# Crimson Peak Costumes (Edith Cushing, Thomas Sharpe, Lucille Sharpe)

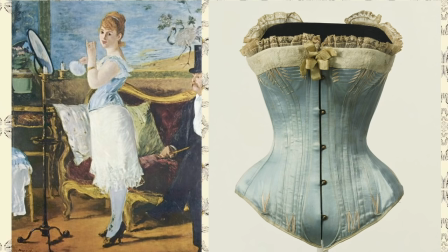15:14 This new corset shape helped to flatten the stomach and smooth the hips. In the painting Nana from 1877 by Edouard Manet, we see the style of corset on the model.
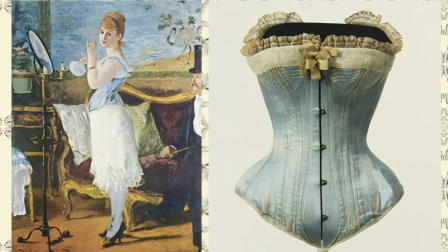15:27 On the right is an exquisite French corset from the 1880s made from blue silk satin, a steel busk and boning.
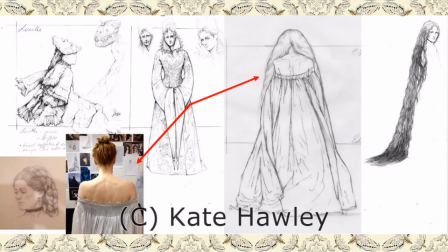15:35 In another of Holly's costume boards you can see that Lucille's nightgown played out almost exactly as how Holly had envisioned it.
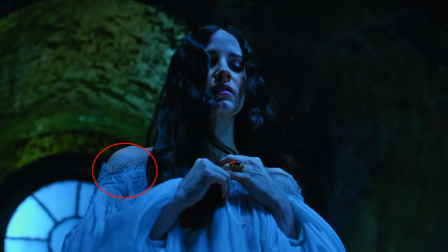15:44 The gown is made from yards and yards of what looks like silk chiffon and it's trimmed with scallop bobbin lace trim around the shoulders.
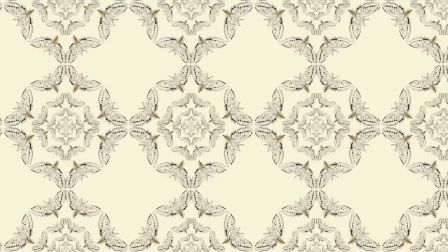15:54 The silk over rope is made from hand-dyed paper silk and Lucille has fastened it into place with a scarlet ribbon.
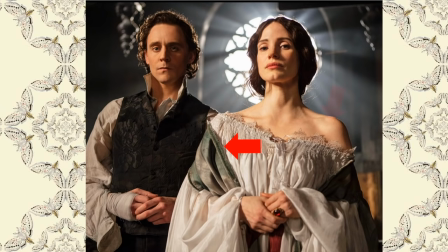16:01 Upon close inspection you can see that the edges of the rope are pinked and tacked on by hand with a running stitch. The top of the nightgown is smocked, a decorative means of gathering a wide piece of material into a required measurement.
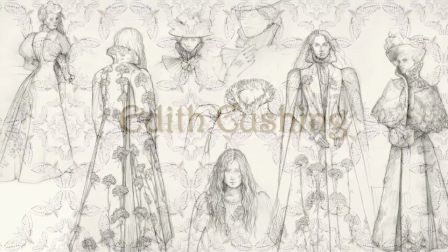16:16 On the left is a of the smocking technique these
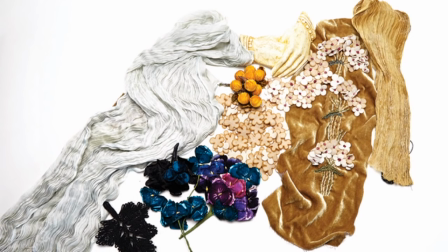16:25 are Holly's original concept renderings for Edith here are some fabric samples and flowers used in her costumes including Edith's closed-hand
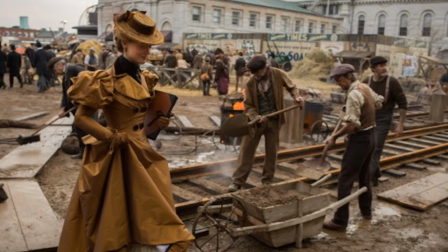16:35 waist embellishment in our first glimpse of Edith we see her wearing this gold walking outfit Holly explains that Edith's gold palette also shows her to be a canary in a coal mine her character's warning of the coming danger.
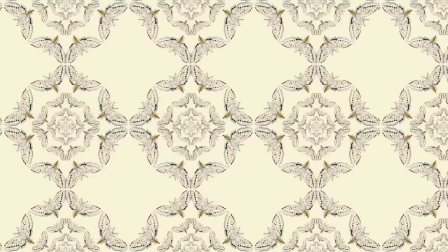16:51 Edith's gold color palette also shows the American heiress's wealth.
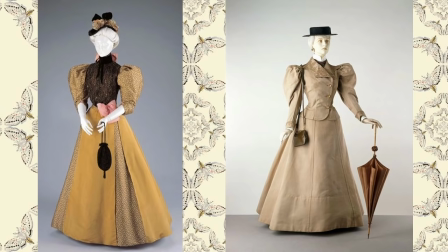16:55 Here are two examples of late 1880s ladies walking suits with a similar silhouette. The afternoon ensemble on the left in the same golden tones as Edith's walking suit consists of a bodice and skirt by American designer H&S Poe Coe from between 1896 to 1897.
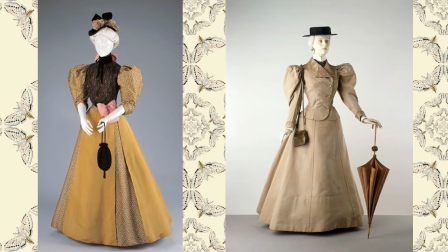17:14 It's constructed with silks, sequins and metallic thread while the suit on the right is from 1895 it was made by Parisian designer Jacques Doucette this suit is linen with a collar and cuffs embroidered with silk cord elastic stays are attached to the inside
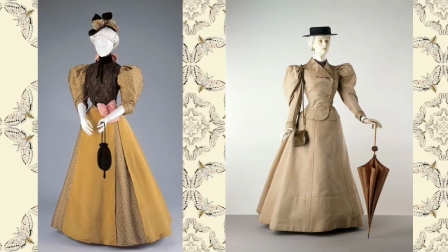17:30 of the skirt to control the fullness the exaggerated puff
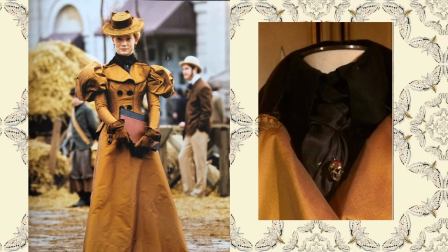17:35 sleeves on Edith's jacket resemble the wings of a butterfly a symbol for Edith as Holly explains it on the right is a close-up of the skull pin used to fasten her tie.
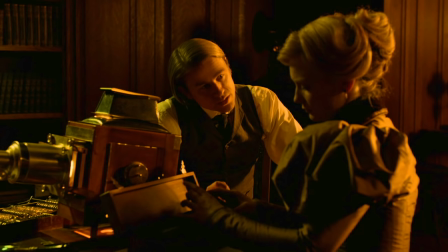17:48 According to Holly the puff sleeves on Edith's costumes are enormous but not much bigger than that which is historically accurate. She says we actually had a very beautiful piece given to us. They had an original 1890s late 1890s gown with a bodice and we actually analyzed the sleeve action going on.
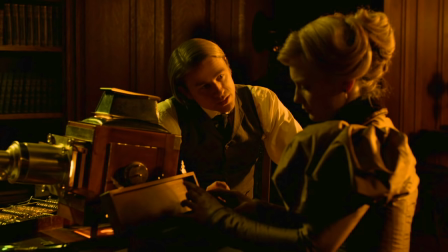18:09 It was 3.5 meters of fabric per sleeve so the dresses we did for mia were the same just on the sleeve alone they're quite structural and complex
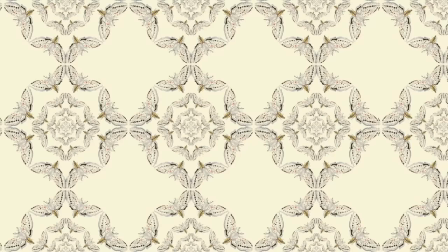18:19 that original gown came from an old couture house in paris this american tailor
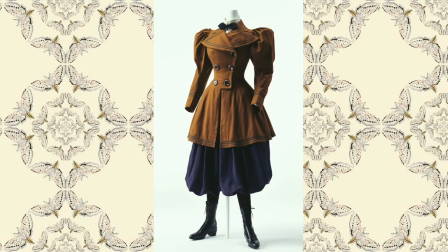18:24 jacket from 1895 is a close approximation to edis like edis jacket is double-breasted with an oversized buttons and lego mutton sleeves this outfit is the victorian equivalent of a sporting outfit in this case used for cycling.
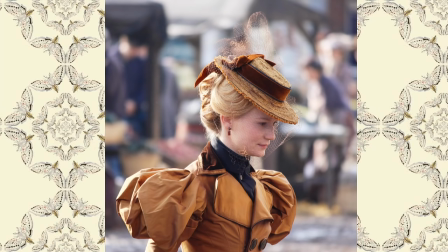18:40 The hat Edith wears is a lady sailor hat with birdcage netting and it's trimmed with a golden brown silk velvet ribbon.
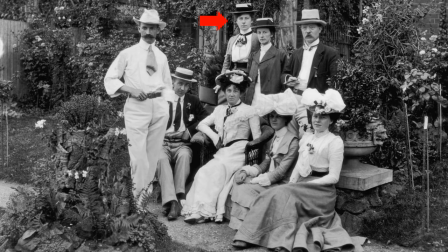18:51 A sailor hat like the one seen here by the two women in the back row from the early 1900s photograph is a brimmed straw hat similar to those historically worn by 19th century sailors before the sailor cap became standard.